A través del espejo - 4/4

A mí me gusta mucho, aunque es previsible, cuando Scott llama por teléfono a Ruth y vemos que sale Ruth de espaldas, que fíjese Ruth, que yo creo que el espectador se imagina que la están engañando, pero en aquel momento a lo mejor la gente se lo creía. y después de que Scott ha hablado con Ruth,
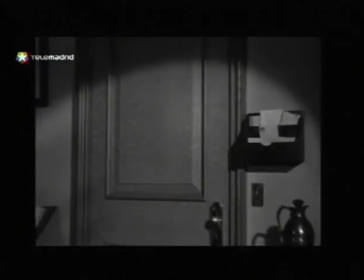hay un pequeño movimiento, ella se vuelve, descubres que no es Ruth, que es Terry,
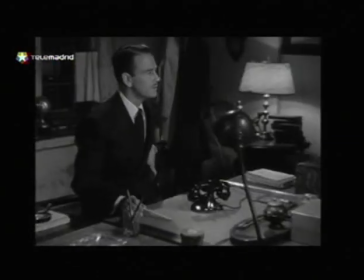y como colofón de eso, pasamos en tiempo casi real a Scott y aparece Ruth por la puerta,
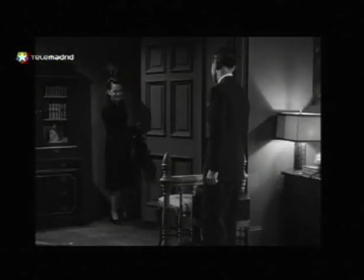con lo cual es la clave para que la siguiente escena también sea muy brillante, porque cuando aparece Terry pretendiendo pasar por Ruth,
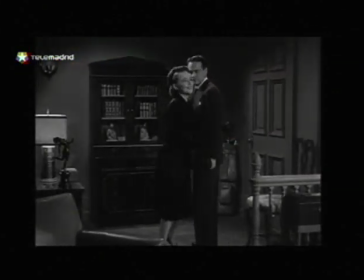Scott habla con ella sabiendo que está siendo engañado con lo cual esas dos escenas me parece que son muy hábiles de guión fundamentalmente ¿Y para ti Eduardo? Pues yo he dicho que para mí el plano esencial, ya lo ha dicho y coincido totalmente con Antonio es ese plano en el que están las tres, por decirlo de alguna forma porque es que al final son tres al asumir el papel de su hermana Ruth por parte de Terry pero yo voy a escoger un movimiento que creo que le viene, un momento a la película que creo que le viene de esa semilla del expresionismo tan presente en todo el cine negro y en toda esta gente que viene de Alemania, y es la conversación de las dos hermanas en el dormitorio, en el que están iluminados una en negro y otra,
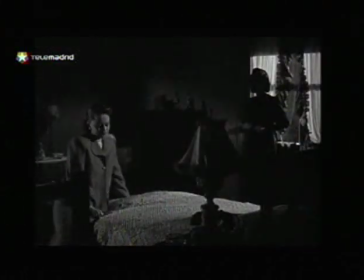vamos a decir, iluminada con el foco de luz. Me parece que es prodigioso porque además se corresponde muy bien a lo que están hablando una y otra y anticipa ese mundo del astro que en realidad está extendido y que obedece a motivaciones psicológicas y morales.
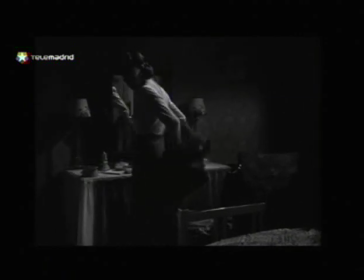Y la oscuridad de un personaje, que es un personaje oscuro. Se queda en la oscuridad el personaje de Terry. Te podría enseñar las notas porque me las has quitado. Lo siento, pero antes el maestro que me ha quitado a mí el del espejo. Vamos de postre. Fundamentalmente lo que a mí me gusta de esta película, en cuanto a la parte técnica... Que te la bebes, compadre. Estoy de acuerdo con Antonio en que es un espléndido guión. es lo claustrofóbico, toda esa claustrofobia que se organiza alrededor de ese minúsculo decorado en apariencia que es la casa, el apartamento de ellas.
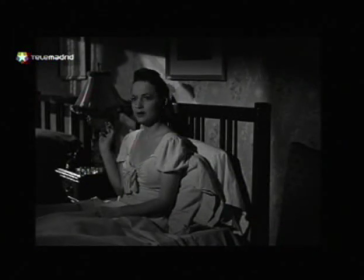Cómo están colocadas las luces, cómo están colocadas cada una al lado de la otra, cómo interactúan la una con la otra. Es algo que todavía me fascinó cuando vi la película, más sabiendo que había truco.
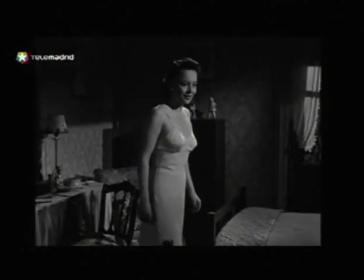Entonces ya estás ahí entre la mitad de, estoy interesado por lo que me están contando de la historia y por otro lado a ver dónde está el truco.
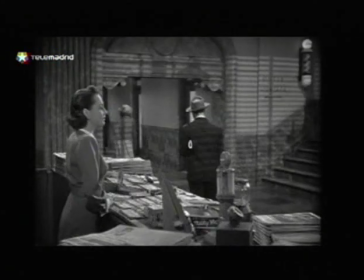La palabra has dicho tu fascinación, a mí lo que más fascina de esta película es la presentación de Olivia de Jabila en ese edificio de oficinas tan bonito,
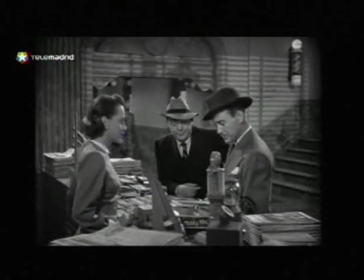donde tiene despacho el psicoanalista y donde ella está al cargo de la tiendecita de las revistas,
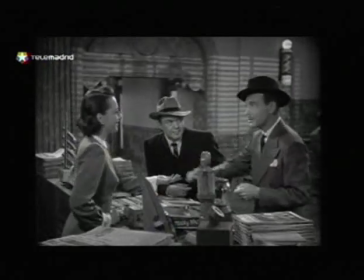de los caramelos y tal, porque me trae una época de mi vida de cuando había una parte que recordaba así, incluso Madrid, había una zona que eran los sótanos,
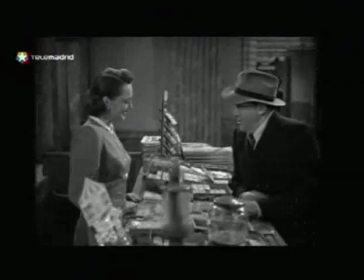una zona de la Gran Vía y había esos lugares donde podías comprar el periódico o incluso salías fuera y en Londres había tiendas y
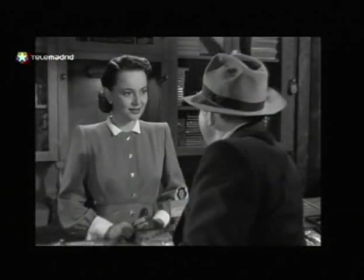en Nueva York donde compraban la prensa, debajo, ¿no? Pero eso está muy bien, ese edificio de oficinas parece el del apartamento, parecen esos edificios tan bonitos, los ascensores a un lado, todo eso, y cómo con un decorado te puede transmitir la idea de la ciudad sin necesidad de que la vayas a ver. Eso es fantástico, ¿no? La sensación de vida dentro de un estudio. Eso es una maravilla. Ahora, el puestecito es exactamente igual que el del apartamento. Igual, parecido, ¿verdad? Vamos, parecido. La revista, los caramelos, la comida y todo. En Verícto Final hay otro también, donde compra los cigarros. Los periódicos, las revistas, los cigarros. Qué buena película, ahora que perdonad ya que me he acabado de decir, qué buena película. ...una obra maestra... ...una obra maestra... ...me parece estupenda... ...el señor Torredulce para mí...
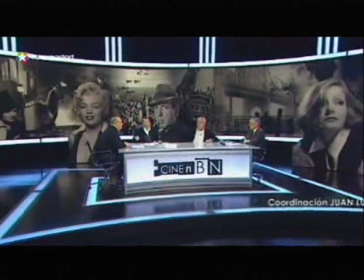...no la podemos poner porque es en color pero... ...esa es una jonda... ...la mejor película de lumen... ...de película...